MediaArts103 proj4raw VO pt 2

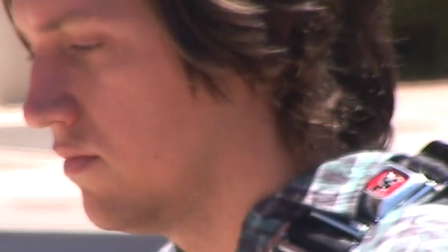254s
So when we cut, we're going to be able to cut from the tracking to this wide shot,
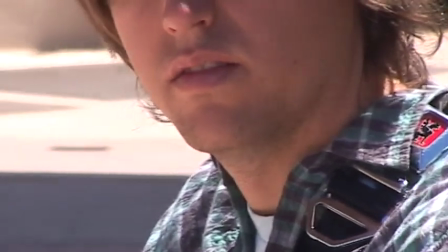259s
and his movement is still a left to right screen movement.
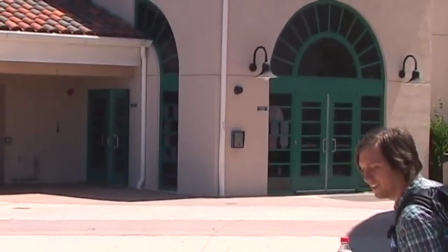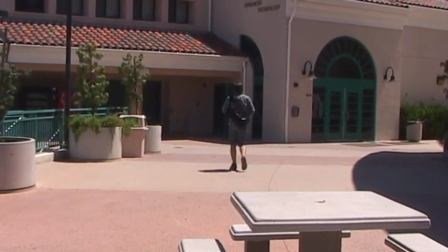271s
Again, repetition of action. I had him walk up and sit down and start to open up the bottle.
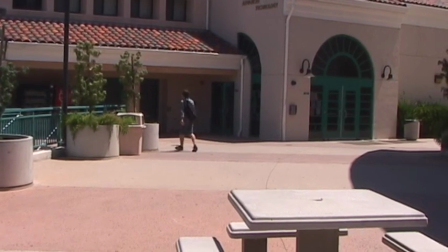277s
I know where I'm going to cut.
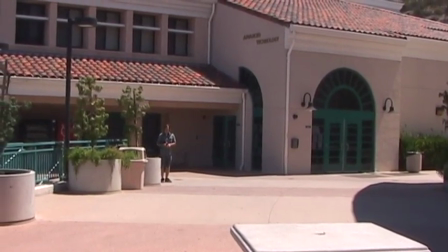279s
You don't always know when you're going to cut, but and that's a big reason for repeating the action from the different angles,
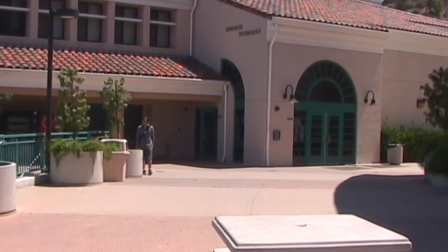288s
to give the editor flexibility on where to cut, where in the action.
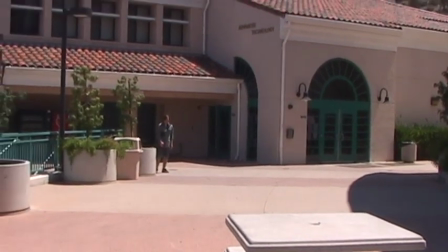292s
But I know I'm going to cut when he sits down. As he's sitting, I'm going to cut to a medium, and
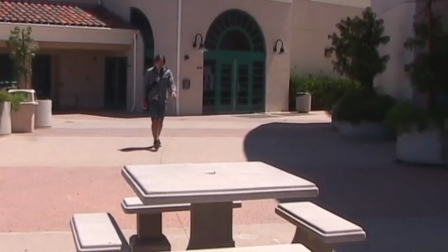300s
so I have him sit completely and even go through the motion of reaching for the bottle and starting to open it.
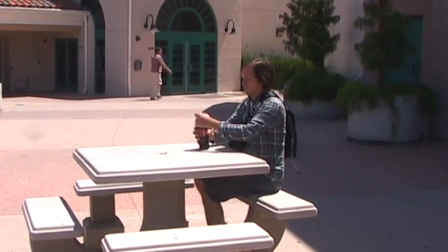308s
And here we have another take. He sits down, starts to open the bottle, etc.
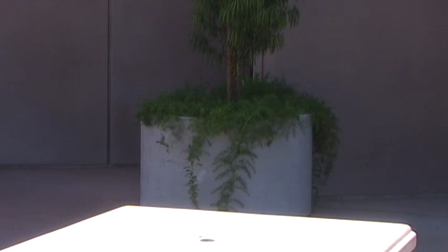313s
So we cut. And we cut to the medium shot here in the raw footage. He's just off camera a few feet.
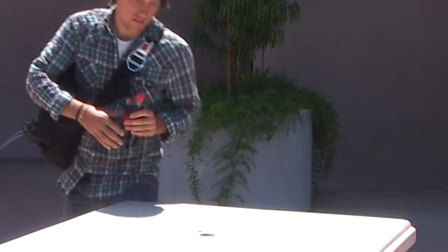321s
I had him sit down first to frame the shot, which we don't see here, but see here he's sitting.
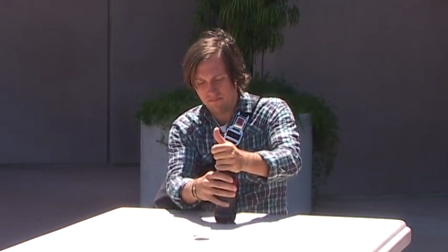329s
We framed that first with him sitting, and then had him get up and
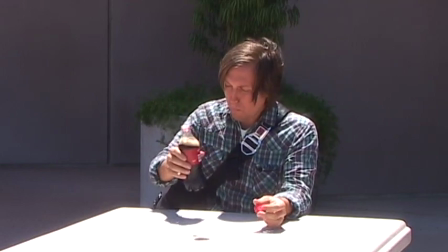334s
do the action of sitting, opening up the bottle, taking a sip. Okay.
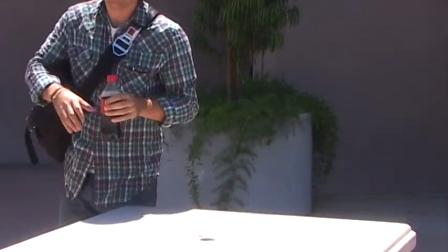342s
We're gonna, I think, cut. Yeah, we're gonna take that again. I thought he took a little too much time to open up that bottle, so that's okay.
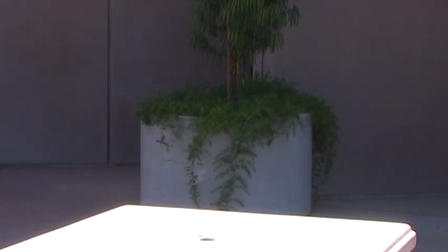352s
And hopefully we won't notice that, the audience won't notice that there's already a little bit of Coke gone from the bottle.
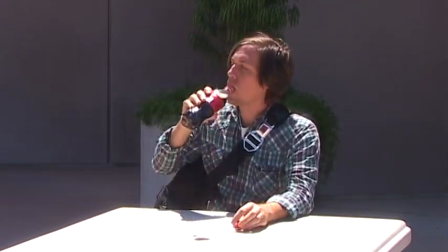359s
Okay. He just got cheated there. Oh, okay. And takes the whole sip.
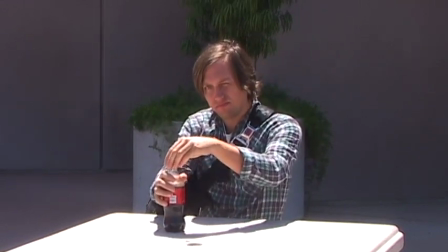365s
Alright, puts the bottle down. And we're going to cut then to the close-up.
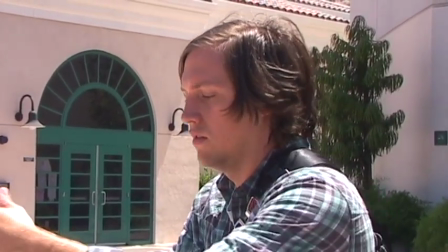370s
Now I'm going to be cutting on the bottle as he raises the bottle to take a sip.
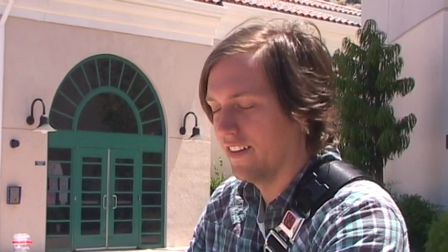375s
So I had him do that whole action again from the medium, and now I'm going to have him do that same action from the close-up.
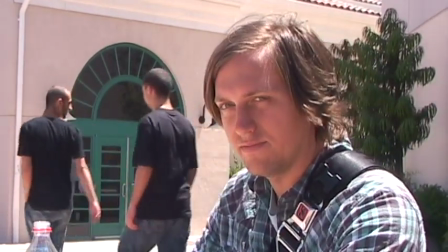385s
Wait for
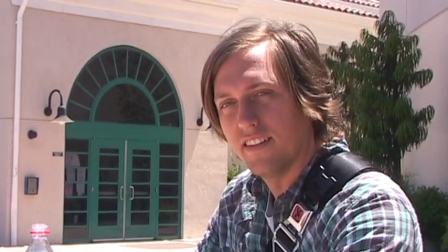389s
our folks to clear the frame. And we have him go ahead and take a sip.
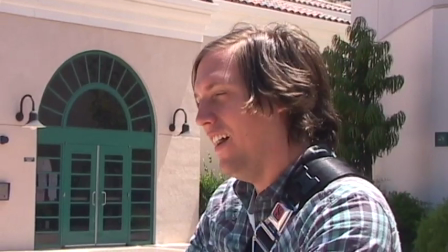400s Okay, good take. There we go.